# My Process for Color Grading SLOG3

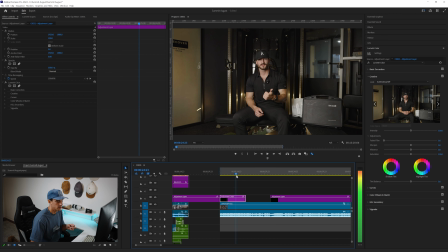[8:05]
Okay. Skin tones are pretty drilled right off the bat. Something that I have been doing this past year has been using a monitor for my talking heads and utilizing the false colors in there.
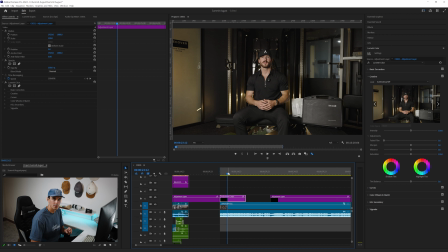[8:20]
It is so easy to use. Don't be intimidated by it, but I promise you, once you start using it, you're gonna use it for all of your talking heads. Something you can do is go to your opacity, make a mask,
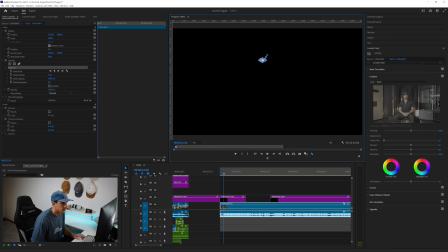[8:38]
drag it over the brightest part of his face where the light source is hitting,
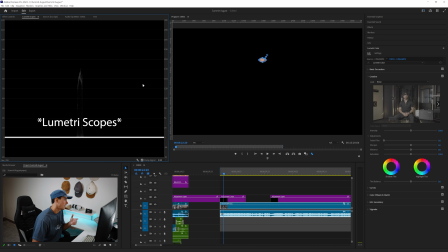[8:45]
and then come over to telemetry colors. As you can see, this is right on the money. This is peaking at 70. I'm pretty sure this stuff is like, I'm pretty sure this level is like IRE.
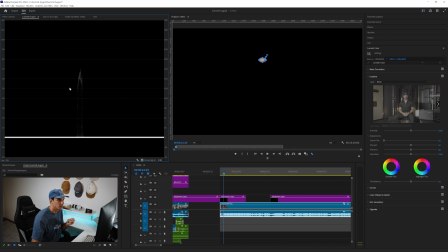[8:59]
I'm not like completely sure, but I just know you want your skin exposure levels to be around the 70 mark. And it is, it's drilled, and I kind of knew that because I was able to use false colors on my monitor.
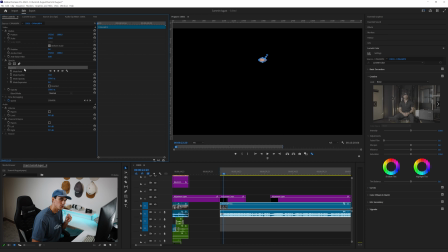[9:16]
So that's just a cheeky little trick you can do to check your exposure levels on your skin tones.
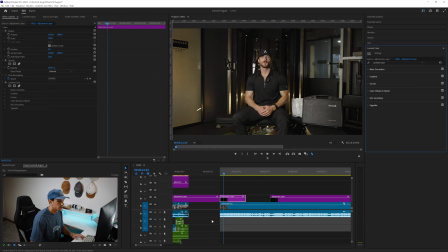[9:22]
So we're gonna delete that, and we're gonna come back to color in this. All right, so temp.
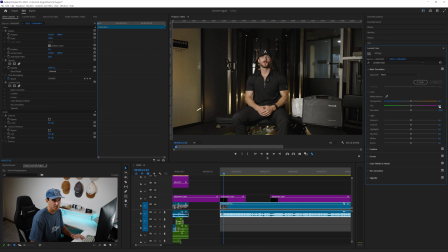[9:34]
I mean, honestly, we're gonna keep it. I like the warm look in here because he's got that whole warm vibe going on in his gym. Tint, like I said, I kind of bump this to 2 or 3 every time. Exposure, that's pretty good.
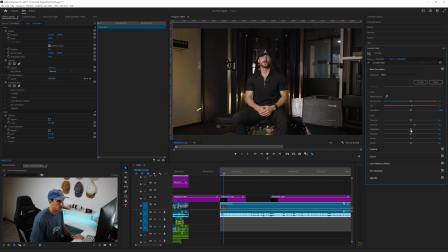[9:51]
We're just gonna really mess with like darks and whites here, some contrast. don't want to touch highlights. Honestly, maybe we can go down a little bit on highlights. Just a little bit.
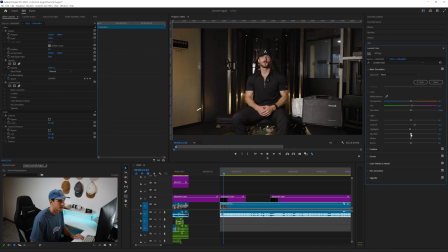[10:11]
By 2. Nah. Shadows, whites, black. Like I said, like maybe some of these shots, like I just didn't give myself much to work with here, but like that's not necessarily a bad thing. Like I got 2 light sources.
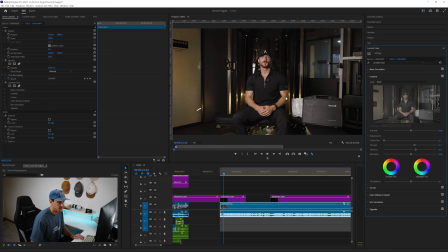[10:31]
I got one behind him just to emphasize the warm light once again, and it's just another way to kind of create separation from him and his background. And just, you know, basic key light. I use the Amaron F22C, just kind of blasted here, making a Rembrandt
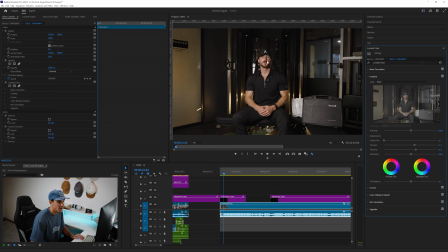[10:50]
look with that shadow right on his nose here. Now we're gonna go to the curves. We're gonna do the S, slight S, that's the idea.
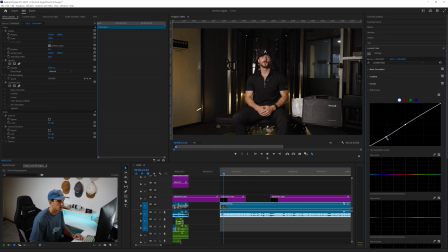[11:01]
That is too much. A little bit, we're gonna barely move that.
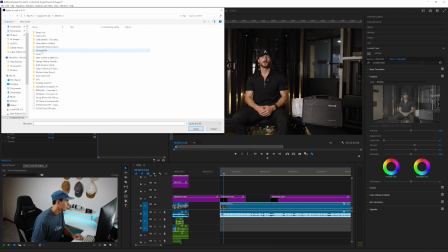[11:09]
Okay, so now that I have those good, we're gonna go grab my special little LUT here.
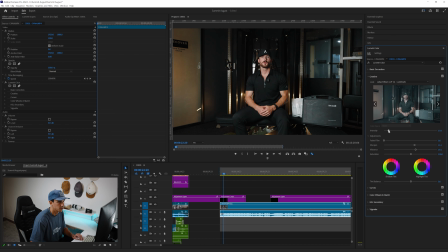[11:18]
The orange and teal, we're gonna turn that down because we don't want it looking like we just slapped a frickin' LUT on there, like we're in 6th grade again. This looks pretty good. Not much to work with here, but
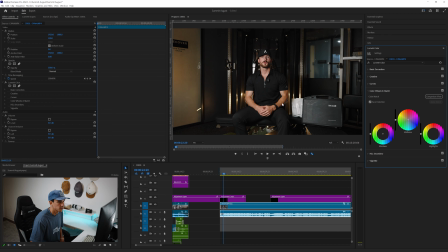[11:37]
a little bit of red because on this shadow side he's kind of getting a little green in here. Not much, you know, to the normal eye they probably won't recognize it. This honestly might be the only thing I do to this.
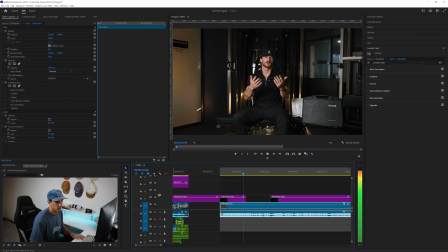[11:58]
This looks really good. Okay, I mean that's done. All right, so here's Rec 709, boom.
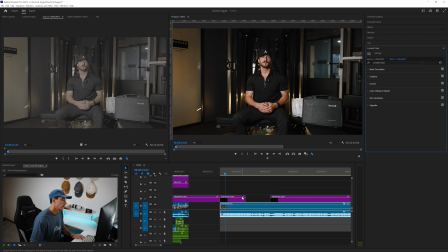[12:06]
And then here's the adjustments we made. Boom. Honestly, I think this looks really good.